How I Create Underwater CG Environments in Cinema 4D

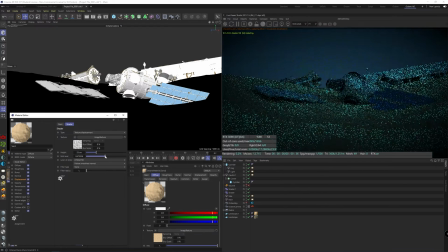12:24 Okay, now you can start fine-tuning the displacement in its height and mid-levels again, just so it kind of blends together.
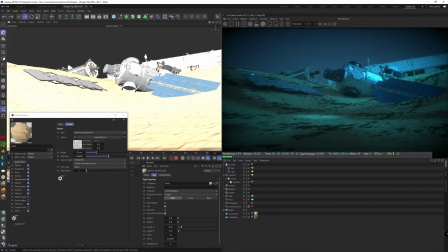12:32 Maybe 6% in the scale of the material is actually better, so it doesn't look that small. And we're trying to find a nice middle ground of the height. To blend it more, I went into the nodes of the sand material and added a mix node.
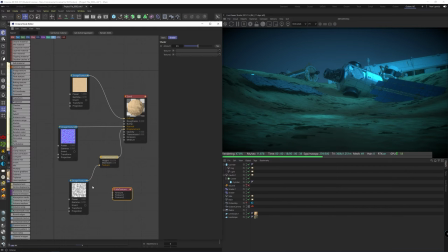12:47 Then adding a displacement map of the other texture to this one as well,
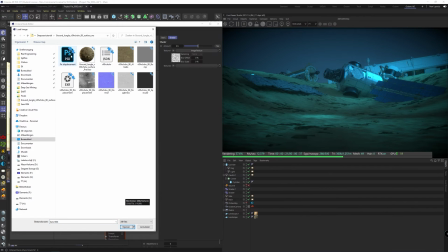12:52 so we can blend both of the displacement maps into one mix node and then put that in the displacement.
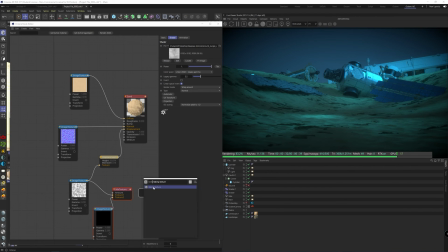12:58 But of course, if you do it like that, it doesn't work. You need to put in a baking texture in between there, which is kind of annoying, but it just works like that. Also make sure you give it a higher resolution in there than just the default.
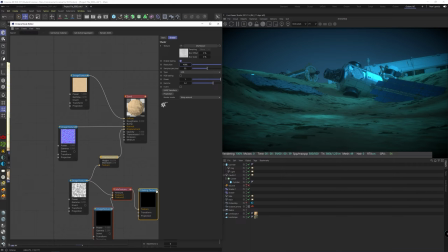13:11 But be aware, whenever you're changing anything under this node, it will take a while to calculate the baking process. Now obviously these patches are very dark, and maybe in some way this could be an interesting look, but let's change it so it blends more.
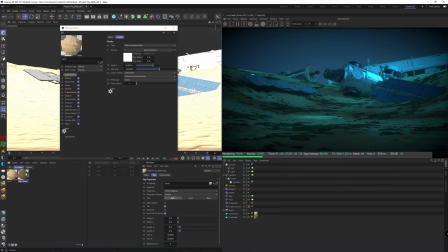13:27 For this you can go back in the first material, so the rocks, and add a color correction node on the image texture.
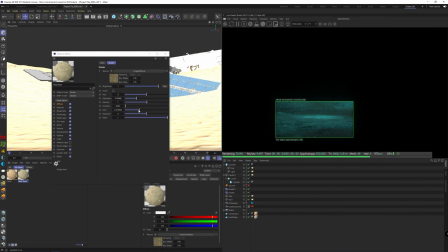13:34 It really depends on your chosen texture, but using the gain, exposure and contrast sliders will do most of the work. Also lowering the saturation and moving the hue to a bit more of a pink color can also help with matching it more with the sand color.
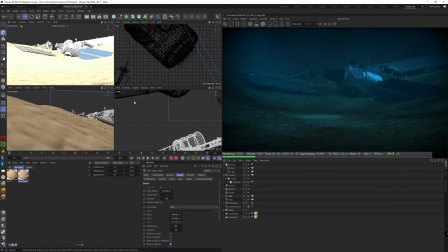13:50 Again, you can fine-tune some lights and stuff, but we're almost there.
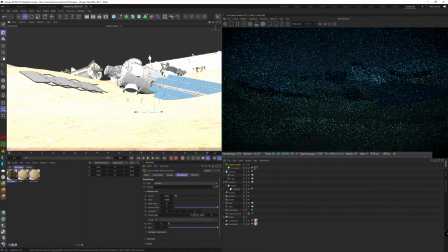13:56 What I did as a last step is adding an octane scatter object with knotweeds from the 3D Quakers plugin.
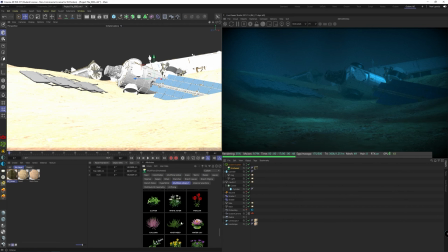14:03 Looks good enough in my opinion, although it's not seaweed, but you can also try finding some real seaweeds of course. I assigned the scatter to the landscape of course, in surface mode instead of vertex.
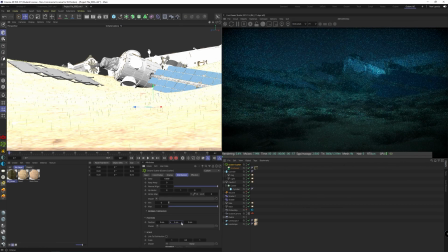14:16 And with this position dial, you can also make sure it pops out just above the sand, because we have a displacement on the surface. And in the scale dropdown, I also made it a bit less tall, so we can see over it more easily. And I also added a noise shader in here, to get more diversity in the scale and its distribution.
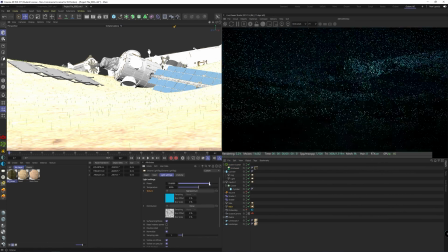14:37 So these were the steps involved in creating an underwater scene in Octane. Please let us know if this format is too long or detailed, or if you actually liked it this way.
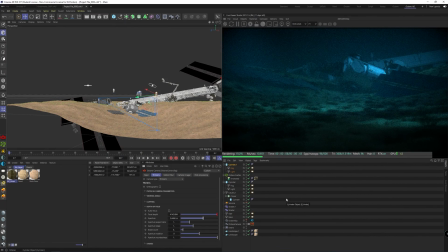14:46 Anyway, I hope you learned something new today, and I will catch you in the next one.